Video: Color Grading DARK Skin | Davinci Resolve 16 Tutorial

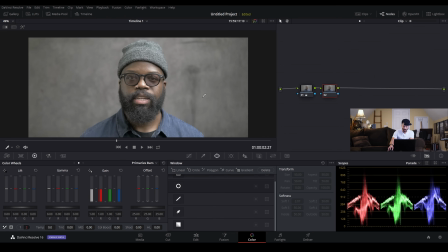492s
With this node, I'm just going to add some contrast.
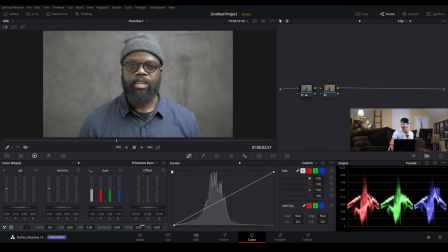498s
So we can dull this out a little bit. And let me try to do this with the shadows. Actually, no. We're pretty much almost clipping at the bottom. So by doing this with the curves, I can make sure that this point here will stay there.
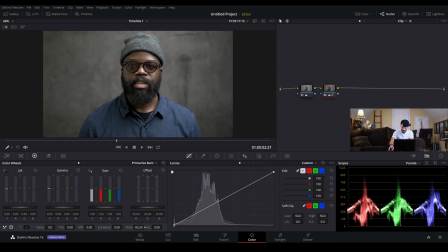515s
Because see, this will crush it if I move this down. If I use the shadows, it will just start throwing things into the black, which may look good
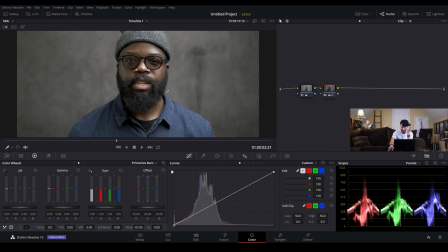524s
just visually right off the bat, kind of just first glance, but this is not what you want in your image.
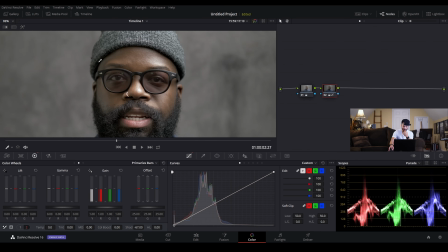531s
And we've got a lot of crushed blacks around his hat and in his beard,
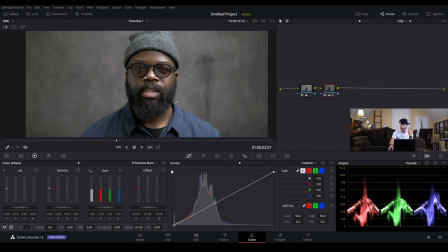535s
and we could keep a lot of that information and still get that same pop if we do it a different way.
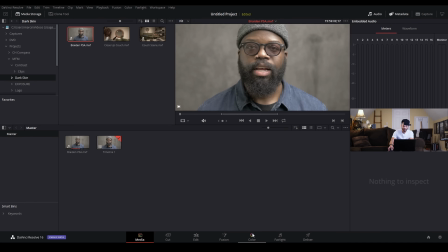540s
So I will move this, I will move the shadow back to 0
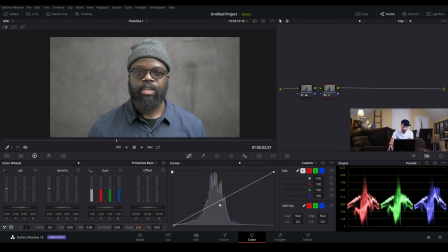549s
and go ahead and do this in the curves. I'll make a point towards the highlights where I like them.
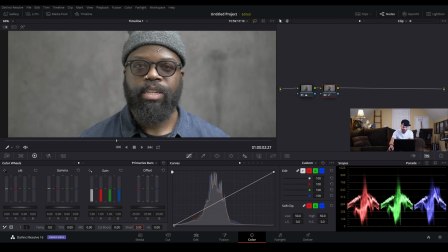555s
I think, let's go about right here. And I will just start bringing this down. And now if we look at the scopes, as I bring this down, it's not shoving everything to 0.
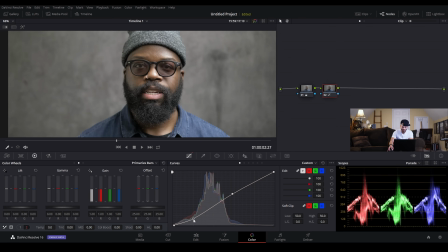571s
It's just smoothly shifting the lower spectrum down.
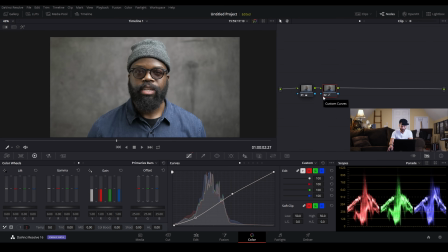583s
I like that. Much better already. So let's go on to the next node.
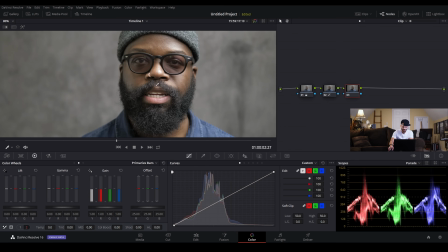589s
And this is where I'm going to go ahead and fix these highlights here. I'm going to hit the highlight button, go over to the qualifier,
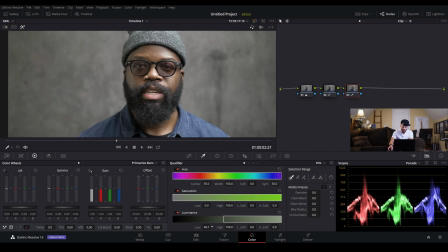599s
and try to pretty much grab just those highlights.
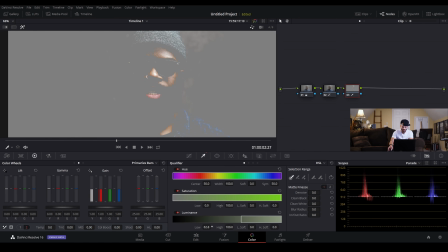605s
But I want to be careful not to overdo it. Like, I don't want it to be like this. I want it to be kind of far out here because I want it to be able to roll off nicely. With masks, we're pretty much masking now, and we do not want this to be noticeable at all.
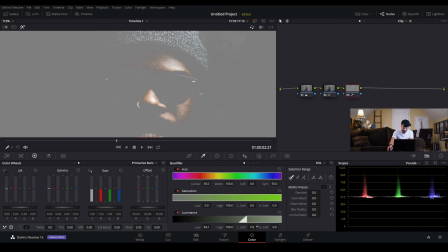624s
So, with that pretty far out, feathered pretty good. I can push it a little further in. And then maybe a little denoise and a little blur.
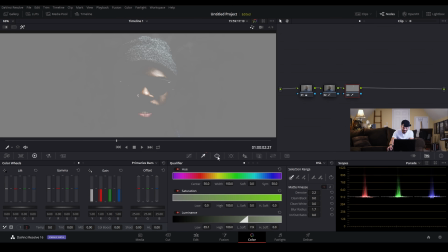639s
And then another thing I'm going to do is make a power window, because I honestly do not want to get his lip.
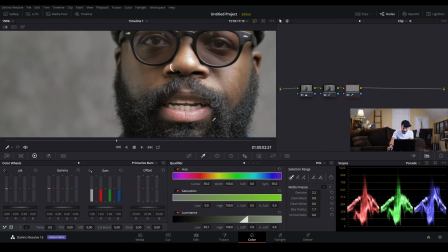645s
I love where his lip is right now. It's like almost clipping, but not.
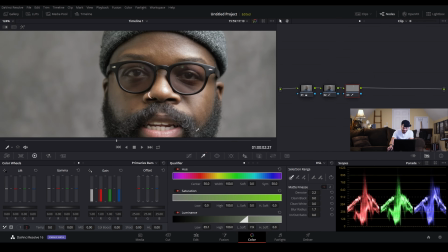651s
And it really just, the lighting there adds a lot of detail to the lip.
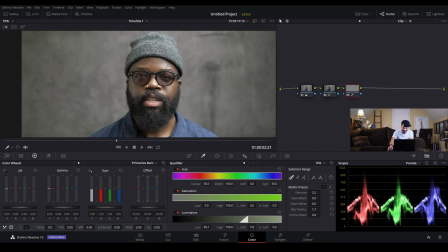657s
So I'm going to go ahead and leave that. I also like the highlights on his hat, so I'm going to leave that also. So I'm going to make a power window. Boom. Drag this up here to these highlights that I'm going for.
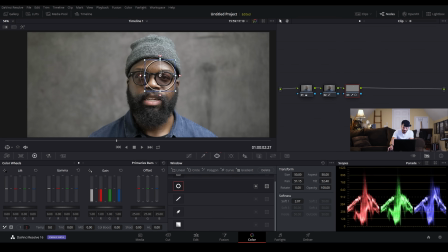668s
I will shrink this down. Make sure I got what I need. That'll probably work. Yep. And I'm going to track this. I'm going to go ahead and track it right now before I forget.
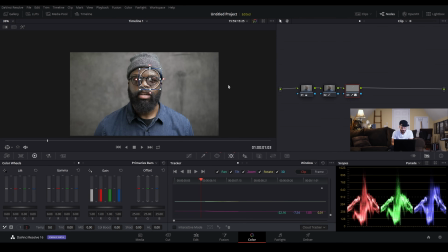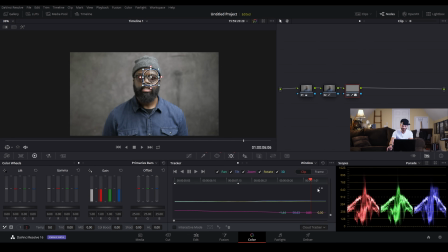693s
Love it. Tracking is so easy in Davinci Resolve. It is so simple and so effective and so accurate.
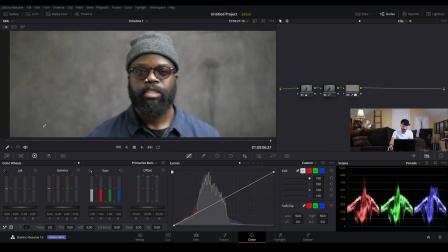701s
That is the biggest thing, just accuracy. I don't feel like I'm wasting a lot of my time. I know I can depend on the tracker. So that looks pretty good. And now we can kind of go to the gain, and I'm going to bring down these highlights.
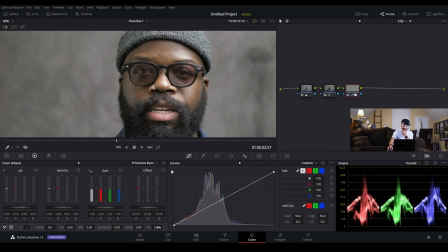717s
Actually, I might do this with the actual highlight control here and see what that gives us. Oh, yeah, that's nice. That was a good idea. Good idea. See, if we go too far, then now it's kind of getting like a gray thing.
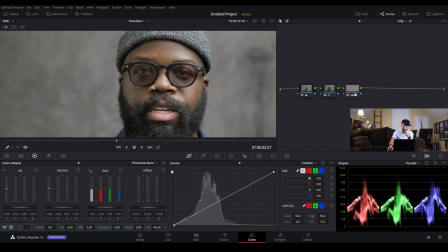733s
It's starting to lack color, and we got to be careful there. So maybe 30, 40, 38, somewhere in there.